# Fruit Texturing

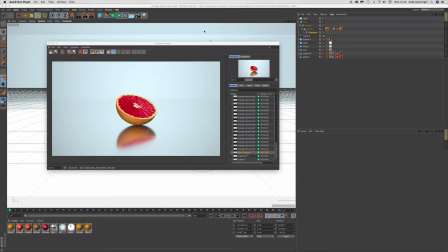[6:54]
Hello, and welcome back from the time lapse. So within that, I was basically showing myself in Photoshop and how I was cutting out the faces for the different fruits,
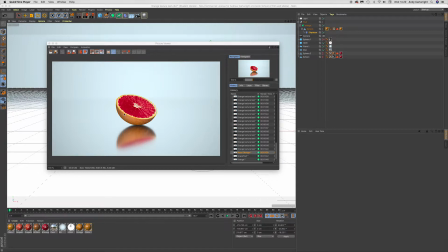[7:08]
and I was basically cutting it out using Command C, Command X, and then Command V to copy the selection, cut it from the layer, and then paste it in a new layer. And then I used a camera raw filter to basically change the colours here.
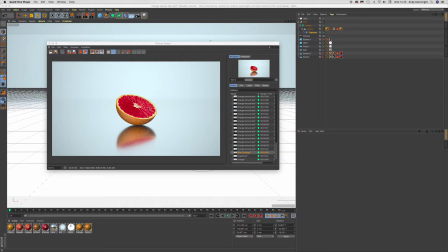[7:26]
So this is the blood orange that I've got, and you can kind of see if I zoom in a little bit,
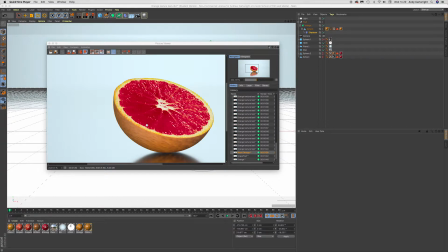[7:34]
you can kind of see without getting too distorted that where it kind of transitions from it being white in the I guess in the rind basically to the kind of orange pigment around the outside, that kind of transition, and that is actually the line at which the fruit was, like the flesh I guess,
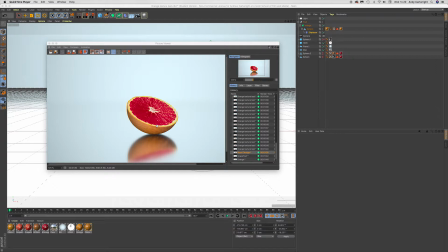[7:54]
was cut out from. So that's the actual line border.
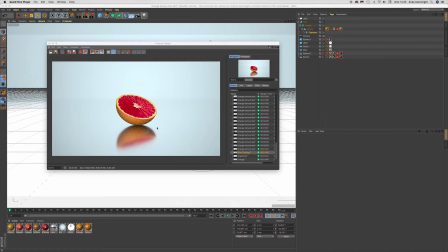[8:00]
Yeah, and then once I'd done the camera raw filter, I then selected both layers and merged them together, and that kind of finished it off really. And because so this is the original image, and because this looks so good anyway, it looks quite photorealistic,
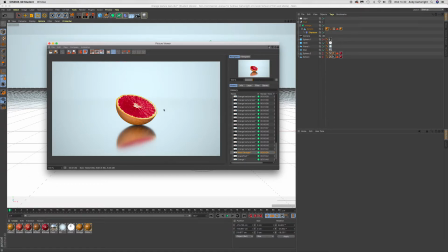[8:21]
just having this with the slight color change actually sets it off quite nicely, especially as well. I think the angle at which the fruit is at is quite complementary.
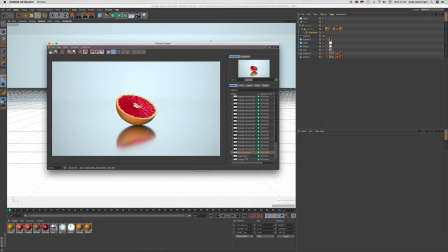[8:35]
So yeah, it's quite nice. It's quite nice. I do like the blood orange, and I have played around with the different skin textures as well. So here's the grapefruit. I'm not so sure on the grapefruit. I've been playing around with it, and here I've got two different variants.
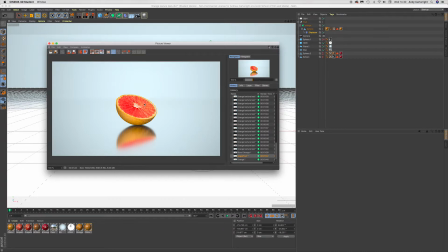[8:53]
I'm not sure if it's too bright or if it's not pink enough, but overall the skin's nice. I couldn't really get like a nice yellow. This is as close as I could get it, because this is still a bit orangey. But if I tried to push it up to yellow, the skin just kind of turned like a really light green, and it didn't look good.
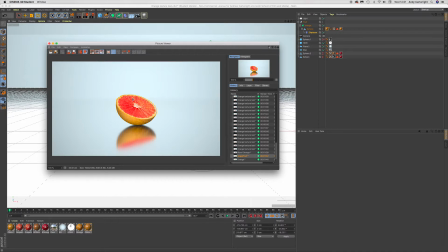[9:12]
But overall, I'm going to have to see how this plays out with the other assets, with the bottle and in the glass. So I'm not too sure on that. I'm going to keep the variants, just create new ones, but overall it still looks pretty good.
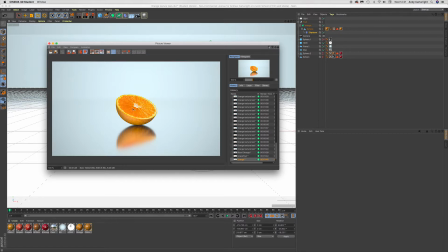[9:28]
And then here is just the original, the orange, the regular one, which I've already posted before. Yeah, and this is just the kind of the progression. So obviously, as it is the same image, they're all the same. However, I do plan on
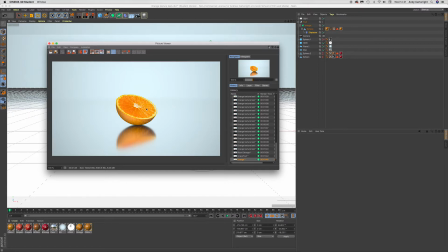[9:49]
rotating this object a bit, as in, so if this point was here, I would then rotate it clockwise or anti-clockwise, so that the pattern isn't exactly the same in each render. And as well, I might change the angle a slight bit or twist it a bit more,
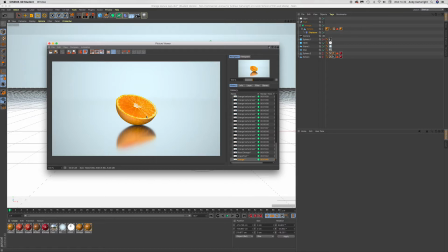[10:04]
just so there's a little bit of inconsistency within the renders to kind of give the illusion, not trick, but give the illusion that they are cross sections of different fruits, which they are, well, sort of, anyway.
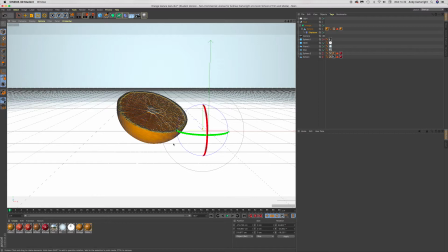[10:21]
But this is kind of where I'm at so far. So obviously, this is the object. I've been playing around with the displacement as well. So it's a real slight difference.
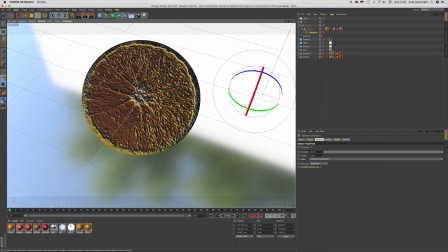[10:37]
However, if I get quite close in, you can see it, especially with the perimeter.
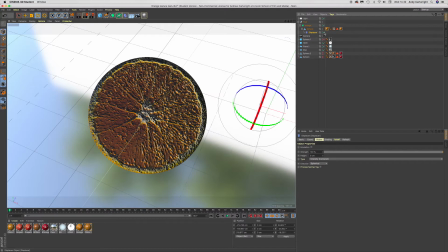[10:42]
You can see how how it kind of just makes it a tiny bit irregular. So it's quite noticeable up by this top corner here.
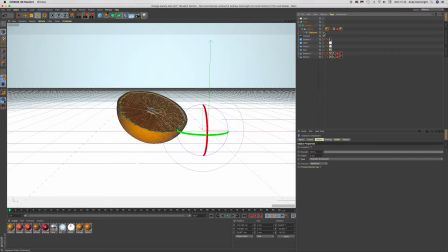[10:52]
And that irregularity is quite good as well. It makes it more realistic because nothing's a perfect sphere in nature. If you look at your oranges in the fruit bowl, they're never perfect spheres.